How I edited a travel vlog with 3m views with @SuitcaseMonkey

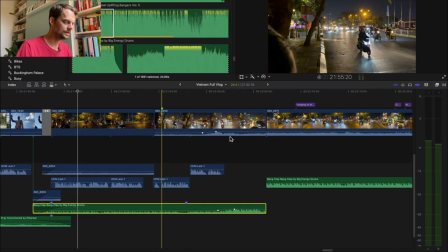[27:24]
yeah that just happened and it was kind of cool so I kept it in and
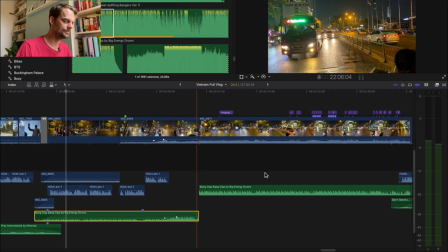[27:30]
again you know I rarely have live action here but this is the longest this is 30 seconds there's one
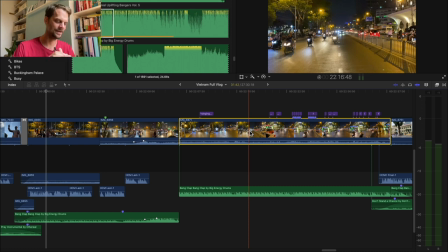[27:37]
clip which i never ever do like probably the average is four or five seconds per clip if you
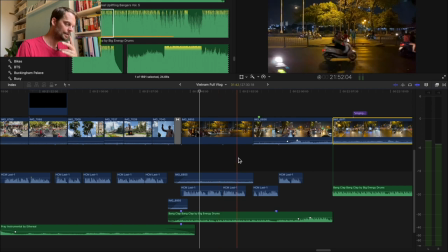[27:43]
look at all of these these other clips and stuff i've got um but i really wanted to i thought it was quite good footage um but i added
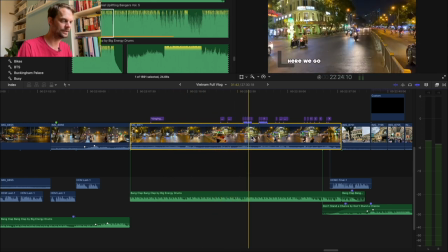[27:51]
in the uh this extra sort of subtitles here just because it was such a long clip that i sort of wanted something else happening to um distract the viewer not distract the viewer but keep them entertained as opposed to just watching a man cross a road which is basically what this is um
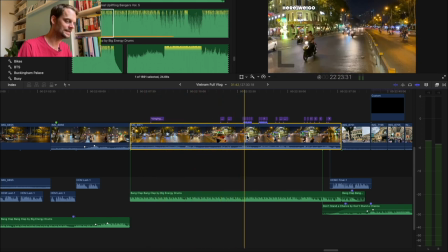[28:07]
so uh so yes that's why i kind of added that in later um and again i've used these markers here to give me an idea
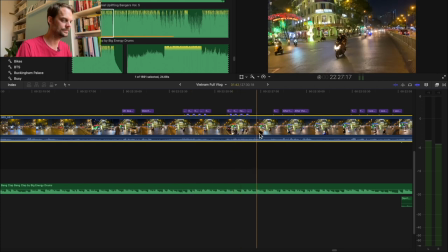[28:16]
of when i say it so when i'm putting the titles in it's easy to um to match them up and this is the other thing
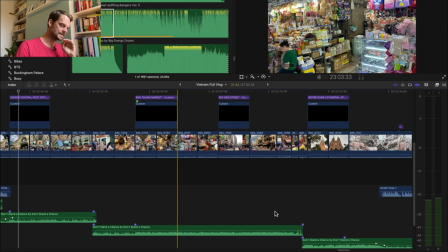[28:23]
that kind of happens um with music is you'll sort of put the scene down you put the music down and then the music
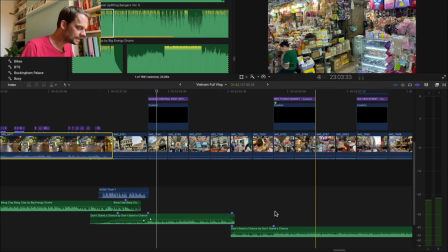[28:31]
then enhances the video so where did that happen so
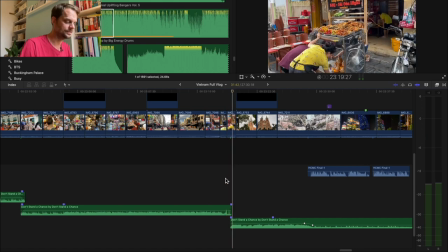[28:41]
there I did this like kind of reverse thing because I just I saw that the thing that chicken I don't know if people see this but the chicken falls on the floor there it goes and And then I just reverse it and put
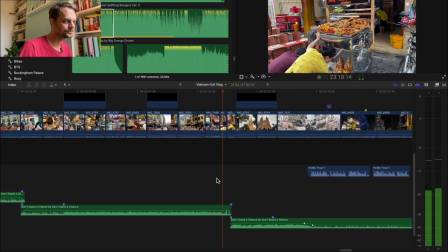[28:56]
it back. And so I just kind of make it vaguely work with the music. It wasn't perfect, but I couldn't get it right.
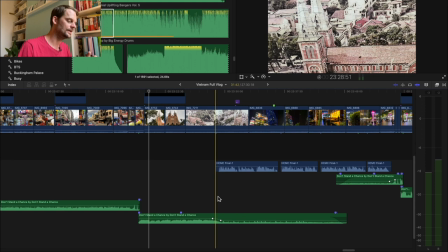[29:04]
So that was just what it was. So then that kind of sets the tone as this being a thing.
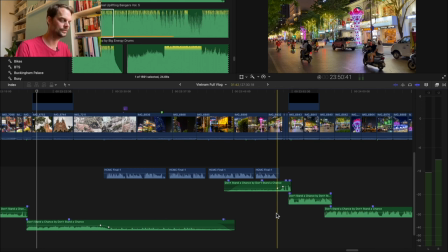[29:13]
And so then just as I do the big reveal for Hey, Look How Cool, I Hope You Mean Is at Night, I then do this.
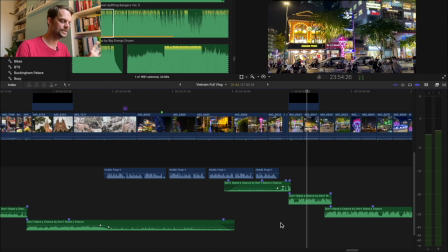[29:22]
And so I just like the music kind of, once you find the right tune,
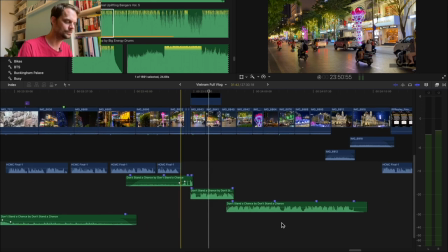[29:25]
and it then enhances and changes maybe how you pace the the clips and stuff um
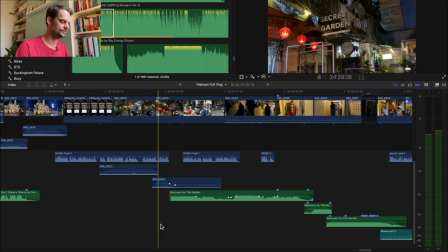[29:34]
i really enjoyed this bit it's something i don't normally get to do so i sort of got to do this little horror scene um which was kind of fun and again i'd found this music ages ago and i sort of thought if ever i need to do like a scary thing this is going to be ideal um so i i kept this music and i think i almost just found it straight away because it's one
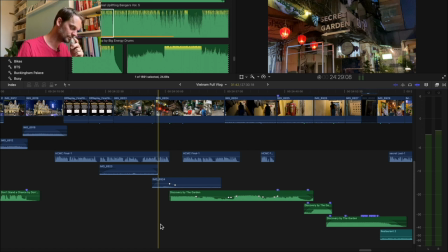[29:52]
of the few i think it's in like dramatic or serious is my genre thing so i found it pretty quickly and um again it's one of those
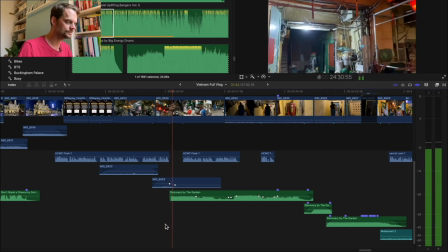[29:59]
things i just i put the clip in and it just worked straight away so again so this is sort of this is where the music then
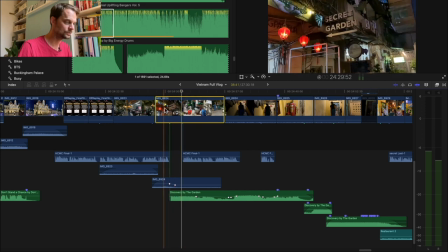[30:06]
you know originally i had it so this was just the um this is all one clip whereas before i'd sort of cut it to kind of
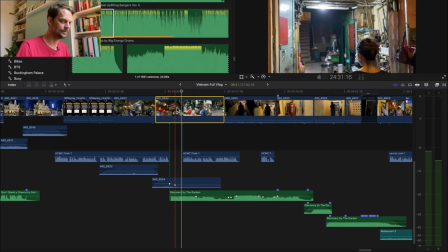[30:14]
cut this this sort of pan this um this camera pan here I cut that out because I usually in my clips you'll see that I don't have
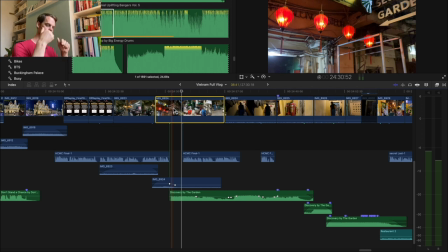[30:22]
too much camera movement like if ever I zoom like manually zoom and stuff I don't have it in there because I don't like seeing the workings of a camera
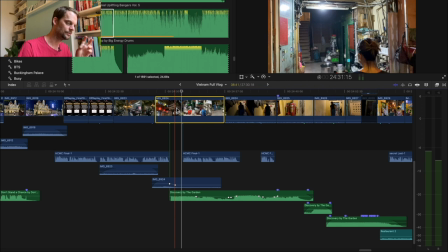[30:30]
because you know your eyes don't zoom on something so I just try and show more what you can see and but then I realized that you had this music so again
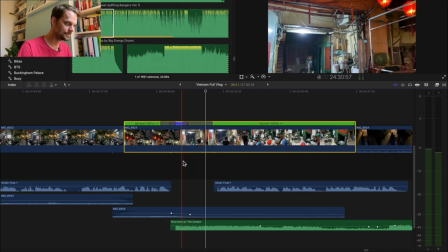[30:43]
here I specifically sped up this part of the the clip just so it kind of introduces how you were going into something a little bit different here which
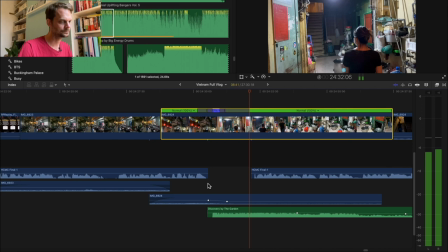[30:51]
is kind of cool but
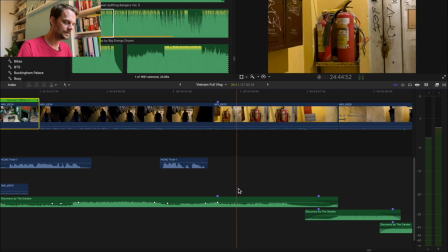[30:57]
you know this this bit here this is this happens every now and then
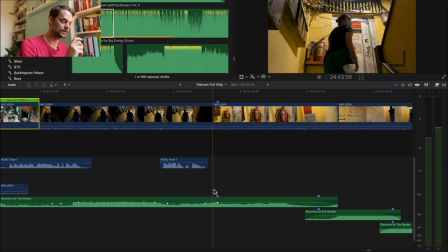[31:02]
it's just the greatest where the mute the video goes with the music by accident so
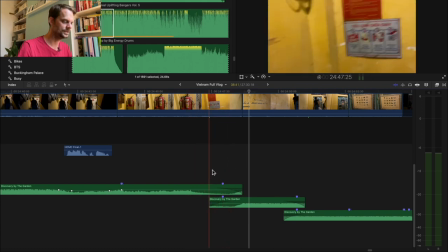[31:12]
that kind of like span of the camera whilst the the music stops that was just total coincidence and then again this was a
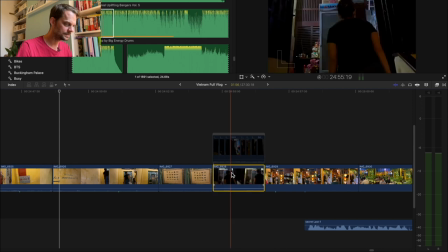[31:21]
late originally let me see if I can get rid of this this was originally what it looked like it
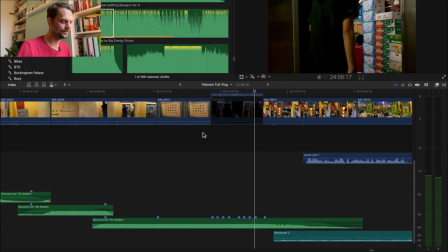[31:31]
was just a simple shot basically but then I realized that you know those those dramatic bangs and it's the climax of the of the sort of bit
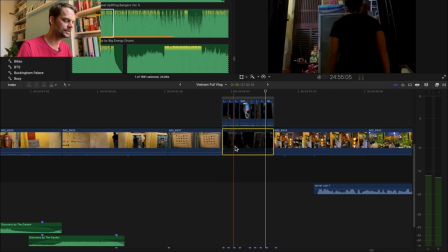[31:37]
so I just then sort of chopped it up basically i think i just took the clip chopped it up into even sections chopped it up again chopped up again so it was in like 16 parts and then i was able to then just sort of jump because it needs to to jump so um
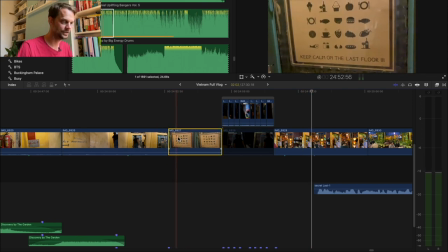[31:55]
and this as well is what's called the ken burns shot so this shot is actually is just a straight shot um if i just duplicate
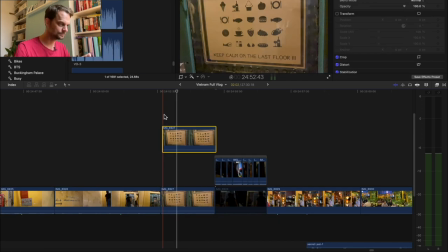[32:04]
this a second so this is the shot it's literally just a stationary shot of a sign whereas this one
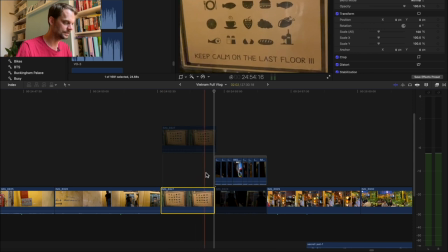[32:14]
if you look here it focuses it looks like the camera's focusing on that and that's
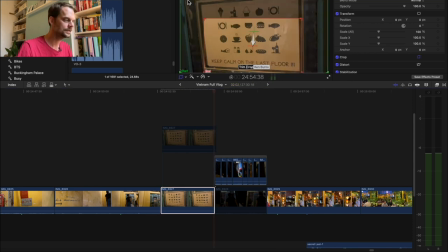[32:20]
because I've done something called a Ken Burns so this green is the start of the image this red is the end of the image so it's basically saying start here end here and it gets from those two locations within within
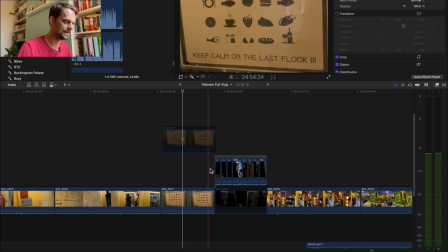[32:32]
this time frame basically so that's why it looks like the camera's zooming in on that so again it was just to provide as much movement as possible and kind of hiding
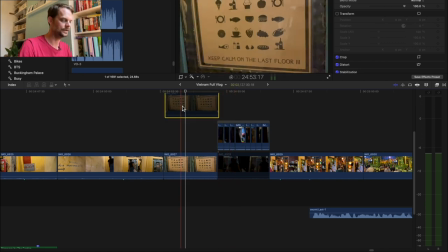[32:39]
you know keep calm around the last four but so yeah it's just Ken Burns which lets you move the camera without
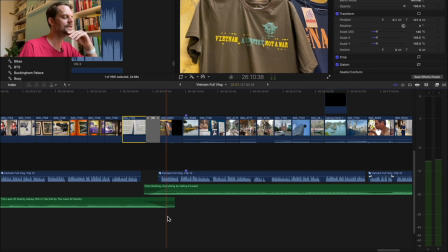[32:47]
moving the camera so yeah and then and I don't always do this I've done this a few times I did this in the Malta video I kind of did this in the Cotswolds video it's just quite nice to circle back to what I was talking about at the start and kind of like you know where what we learned since this um
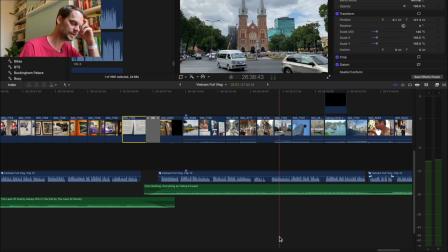[33:03]
and sort of do a bit of a bit of a reflection uh which is quite nice um and again i talk about peace
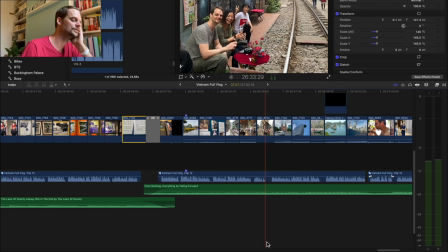[33:11]
and she was given the peace sign so originally i didn't put two and two together but i realized i was looking for that's right who who's been in this video and i realized that she gives the peace sign so i think it's actually when i was doing like a final watch when i watched it through i was like oh she's doing the peace sign i talked about peace so i put that one in as opposed to i think i had the woman rowing
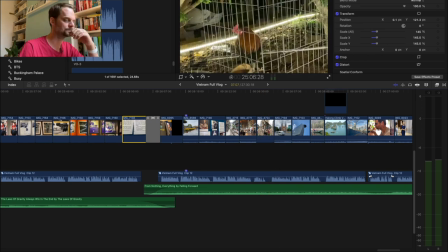[33:27]
the boat was the original clip of that which is kind of cool um and again just sort of just referencing back to
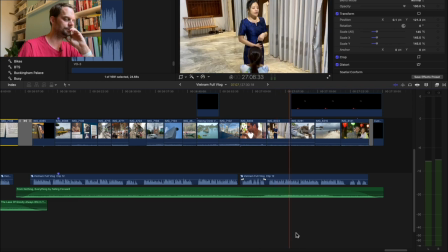[33:33]
the coffee because just to close things off and sort of have a joke which uh which there's the clip that i cut originally so i
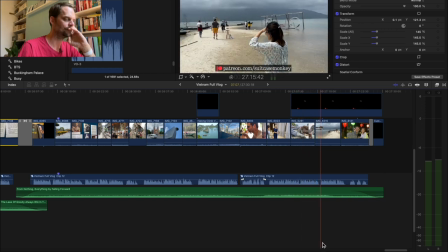[33:40]
put it back here at the end because i quite liked it as a comedy clip um and yeah this was a whole scene which i talk about in the other vietnam video i cut out this entire scene from the video but it's a really nice shot so i put it in right here at the end just to of show other
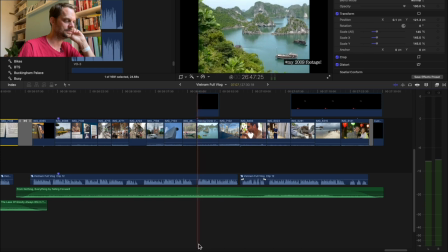[33:53]
shots all these shots weren't in the the video a lot of this stuff here just so it's not like i'm showing old clips basically and that's vietnam uh any editing questions uh let me know is this interesting have i just wasted my time my fans as you can hear are going crazy um because i've been messing around with my timeline hopefully that hasn't been picked up on the microphone and if it is, I apologise. I won't be able to edit that out, rather ironically.